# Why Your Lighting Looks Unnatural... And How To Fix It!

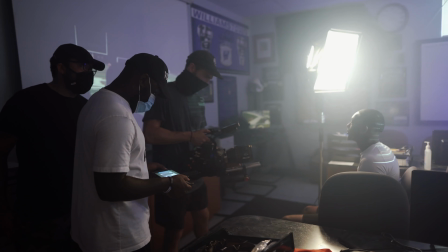0s
So we all know that lighting is obviously one of the most important components of cinematography.
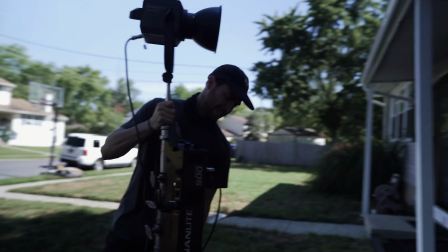4s
It's really what's going to separate you from being just another event videographer. That being said, it is so easy to make your videos look super unnatural if you're not doing it the right way. So let's use this really easy example that I have for us today to uncover why these don't work and why this does. So I'm only going to use one light for this example, and that is going to be my Aperture 300X.
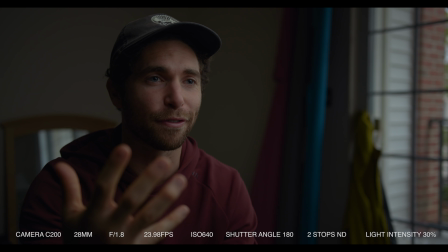34s
So clearly something here in this example is looking super unnatural. The levels of my face are remaining the same, but it just doesn't feel right.
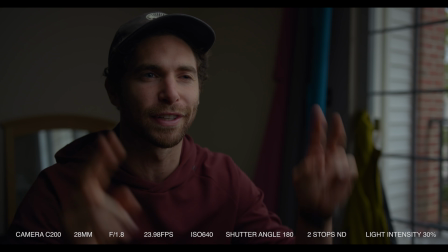42s
It almost feels sourcey. The term sourcey is basically a filmmaker's way of saying it looks like you're trying to light this scene and it looks very unnatural.
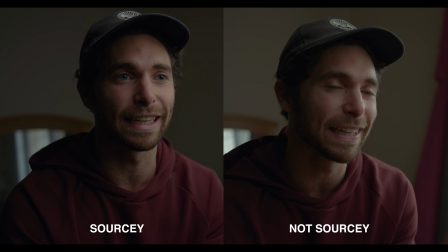52s
You definitely do not want your audience to feel like your scene was being lit by a film crew and by artificial lighting. The second that your audience starts to notice the lighting in the scene is the second that the audience is going to be ripped away from the storyline.
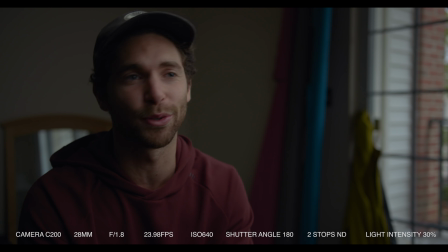67s
So obviously that's a bad thing, and we want to avoid our images looking sourcey. So there are a few ingredients that will lead to a sourcey image, and most of them are going to stem from where you are motivating your light from.
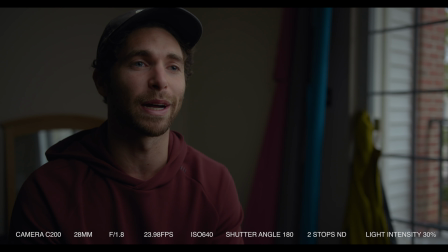80s
So if you're a beginner and you're unfamiliar with the term motivating your light, you might want to watch my video that I made called Simply Light Any Scene with this simple method. I think it was called. Real quick, motivating light is a light source you want to feel like is lighting the scene,
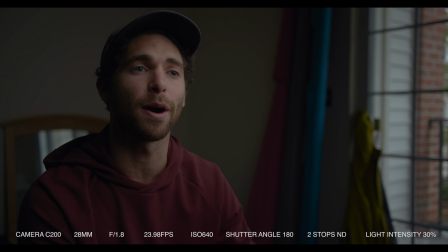95s
and you want the lights that you're using to help resemble that light source. So in this scene that you're looking at in particular, we are trying to motivate the light from the windows.
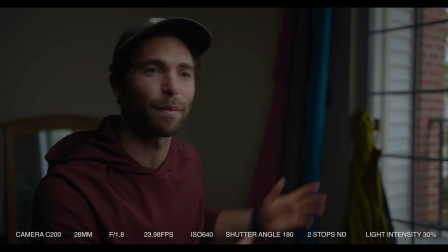107s
It is naturally coming from the windows,
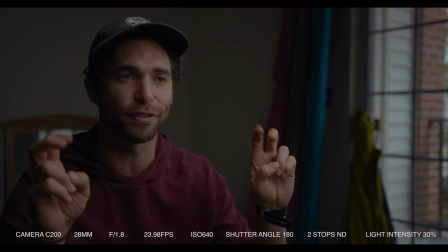108s
and we want to motivate where we're putting our artificial lights by what that window is telling us to do. So one of the main ingredients of having a sourcey image can come from the levels of your light. And by levels, I mean how bright is your key light, your artificial light that you put into the scene compared to the light that you're trying to motivate from in the overall ambience in the scene.
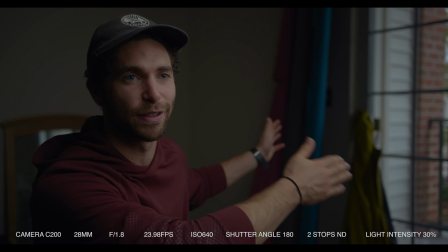130s
So in this case, if I'm trying to motivate the light from the window that's coming from right here, that light coming from that window is a soft, cool, overcast feeling light. It's not super intense, it's not super bright.
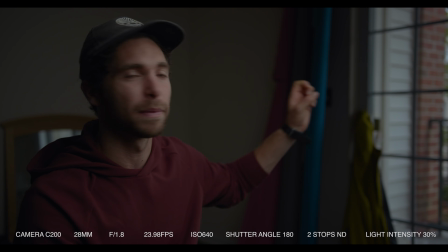142s
And because I'm trying to capture the information and the highlights coming from the windows, because I don't want to blow out my highlights, the scene inside is very dark. And because the ambience in the scene is dark, I have my light way too bright right now. And that is giving it a super sourcey look. It looks like I have a light right here.
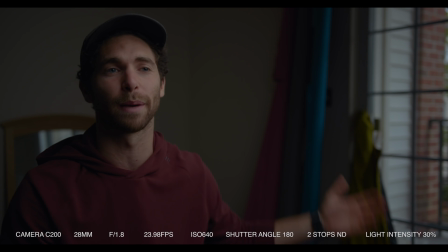161s
It doesn't look like the light coming from the window is what's lighting me. So what I can do to make this not look so sourcey is turn down the intensity of my light, which I'm gonna do right now.
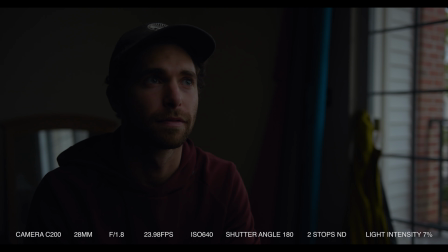So that to me is looking natural, but the only issue with this now is that the whole scene, its entirety, is looking pretty dark.
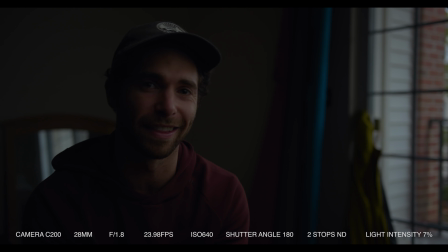183s
But what I'm gonna do now is turn up the exposure values within the actual camera itself to bring up the overall ambience of the scene. And I think I can do that. I think I have enough information to go up in the highlights. So can adjust that now.
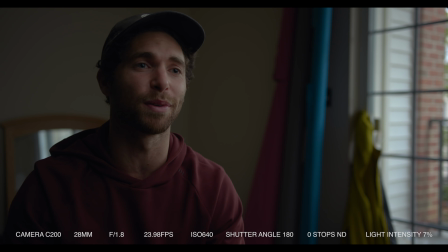197s
So boom, dropped an ND filter, brought up the overall ambience in the scene.
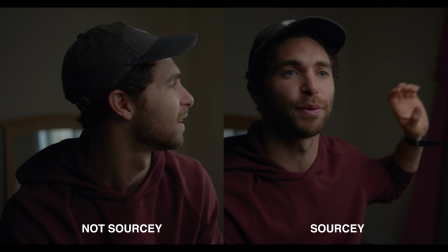201s
And my face now looks like it's being naturally lit by the window light and not the actual light itself.
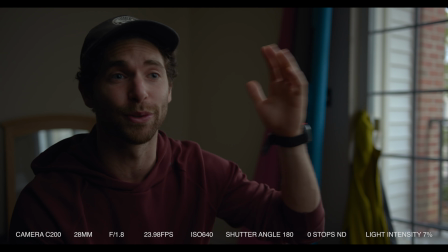208s
But we still need this. It's still doing a ton. As you can see, I'll turn it off real quick. Yeah, like we definitely still need the light, but it's motivated by that window and it doesn't look sourcey anymore.
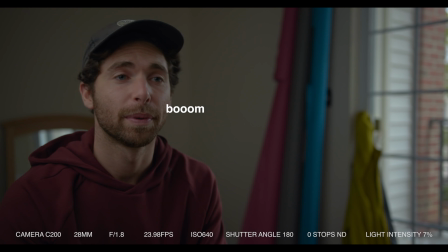221s
All right, let's look at another example here. Boom, this is looking super unnatural and really sourcey.
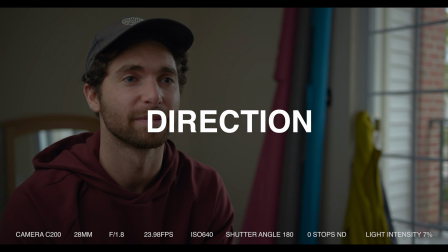227s
And the reason of this is because of the direction that the light is coming from. The source we're trying to motivate our light from is our window once again,
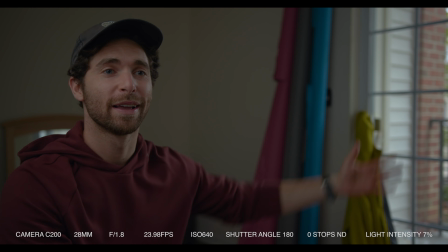235s
and the light coming from the window is coming in from this direction.